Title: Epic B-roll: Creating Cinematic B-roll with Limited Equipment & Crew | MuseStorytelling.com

They have some really interesting practices here. Now, in figuring out what I'm going to film, the key is to really look at the light. As you can kind of see around me, there's just tons of tree coverage. And so what I've got to try and do is find the treatment room that allows a little bit of natural light to come in. And then ideally find a treatment room that has natural light actually fall on where the treatment's happening. All of this is open air. And so everything I'm going to need to do is going to be from the sun, but can I find a room where the sun actually comes into the space itself?
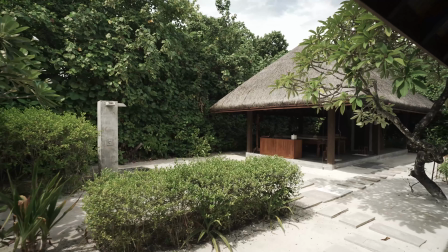291s
So here's one of the treatment rooms.
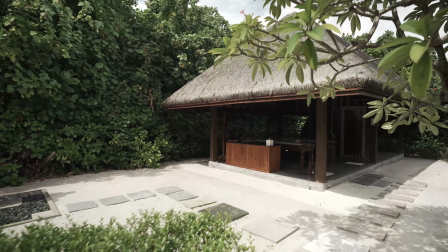293s
Now, as you can see, it's completely in the shade, which is going to make it very hard to balance the the background and everything else without it blowing out.
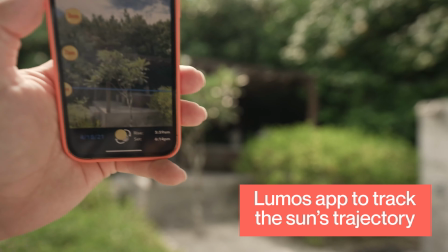302s
I'm going to use my Lumos app here to overlay the sun on what I'm filming.
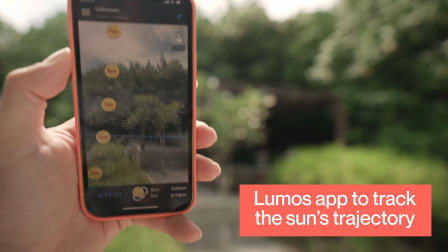307s
And so this will show me where the sun will be at any given time.
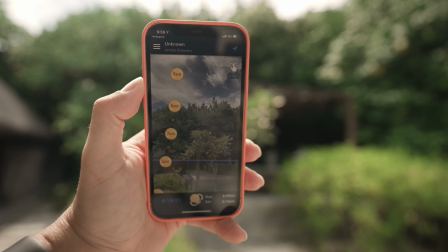312s
Now what you notice is that the sun comes up over those trees at roughly 8 a.m.
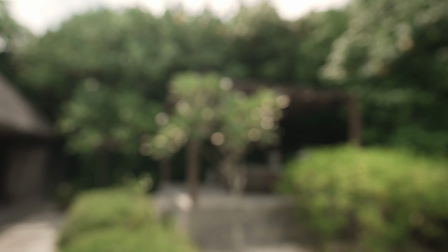318s
And if we come back here,
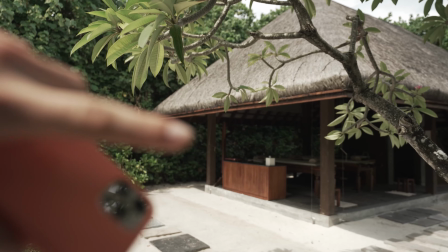323s
there will be a short period where it actually comes right into the treatment center, right?
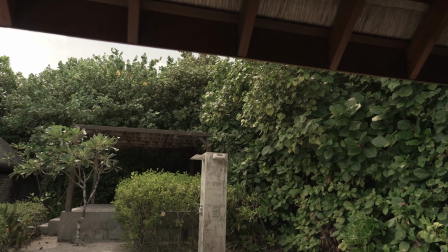328s
And it happens for about 20 minutes. From about 8 to 8:20, it will breach the top of the trees and it'll come inside onto the bed. And so that's going to be my window. I'll plan to be here early, have everything set up, and then as that sun comes over, I'll get this nice morning light that will kind of fill up the room.
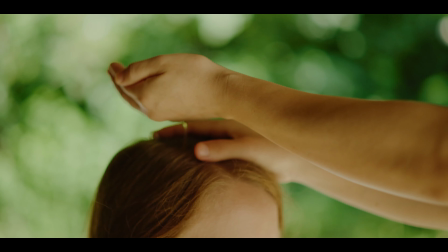343s
Now that's important because it's going to give me more shape and depth, but also it's going to let me, since I'm in the shade, it's going to let me balance the background so now everything's not blown out. Now, with the 4-in-1 reflector, what I'll be able to do is if I want to get a really nice soft tight, when soft light makes a lot of sense for, you know, the experience of a massage,
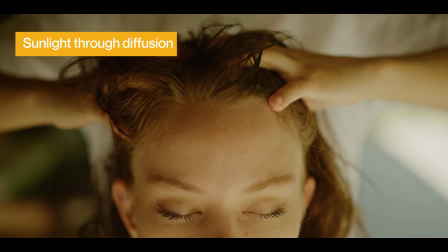362s
is that I'll just have somebody hold the reflector, the diffusion portion, right outside of my shot. And I can just move, and they'll move, and I'll be able to get some really nice angles that way. Now, as I go past my 20-minute window, if I still want to film and the sun comes up, then what I'll do is use the silver side, or the warm white, which is a blend of silver and gold, and I'll actually just slice that down and bounce it right back in.
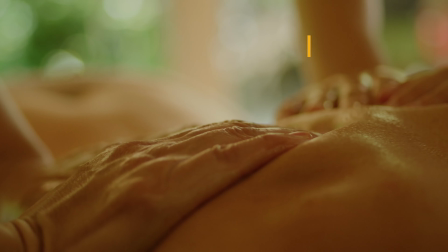387s
Now, for cameras here, I'm going to mostly use the Red Monstro handheld at anywhere from 60 to 96 frames,
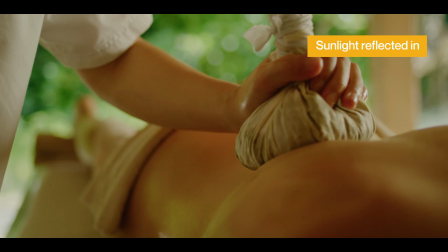393s
going more on the slow motion to really make it feel smooth, because it's a spa experience,
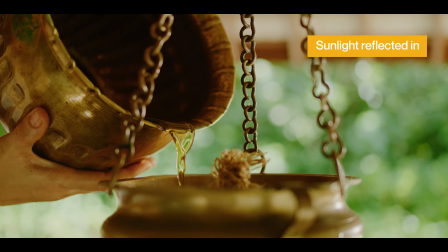399s
very slow and mindful. I'm not going to use the gimbal, I'm not going to have any big crazy moves because I want this to be very slow and precise, right? Nothing jarring, nothing big. I'll use my body to kind of just rock. There we go, DJI rocking with me.
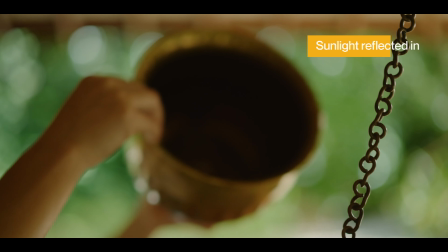415s
Rock back and forth to just give it a subtle motion. Now, a big tip with light is to always break down your scene into no zones and go zones, where you can be and where you can't be based on the light. Now, if you shoot with the light, you're going to have no shape. So that's going to be a no zone. But if you shoot off axis of the light, you're going to get some shape, and you're also more likely to get a balanced background.
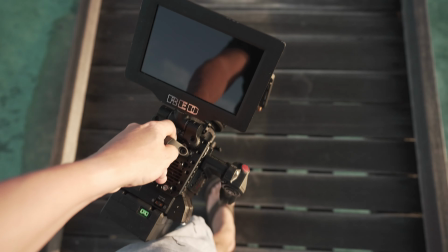442s
So that's going to be a go zone. So I'm going to be filming sunrise yoga. Let's look at that and break it down into our no zones and go zones as an example.
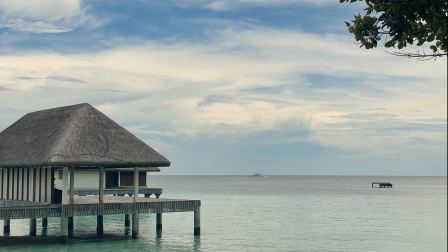453s
I've got a lovely scouting photo, and this is exactly where we're going to be filming sunrise yoga. So let me scroll through and show you how I mark this up into our no zones and our go zones.
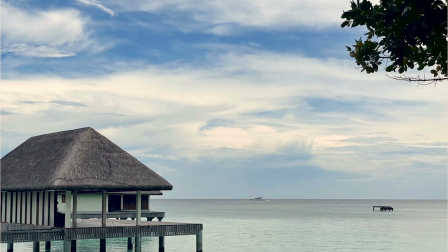465s
So what you see here is the sun coming in the side, right? You've got the sun right here.
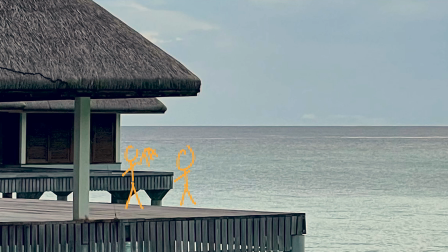469s
And here's where our talent is going to be at the end of the dock. Now, if I film with the light, that's going to give me no shape at all.
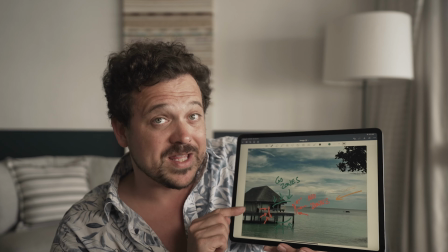477s
And so that's going to be a no zone. And if I film directly back into the light, I mean, that's going to be hard to get a balanced exposure.
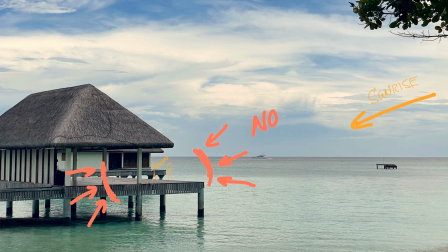484s
It might work for a silhouette, but it's not something I'm going to want to be there often. So I'm going to mark that as a no zone as well. Now I could film this way off the side of the light, or I could film back this way. Those both become go zones. Let me show you no zones and go zones live.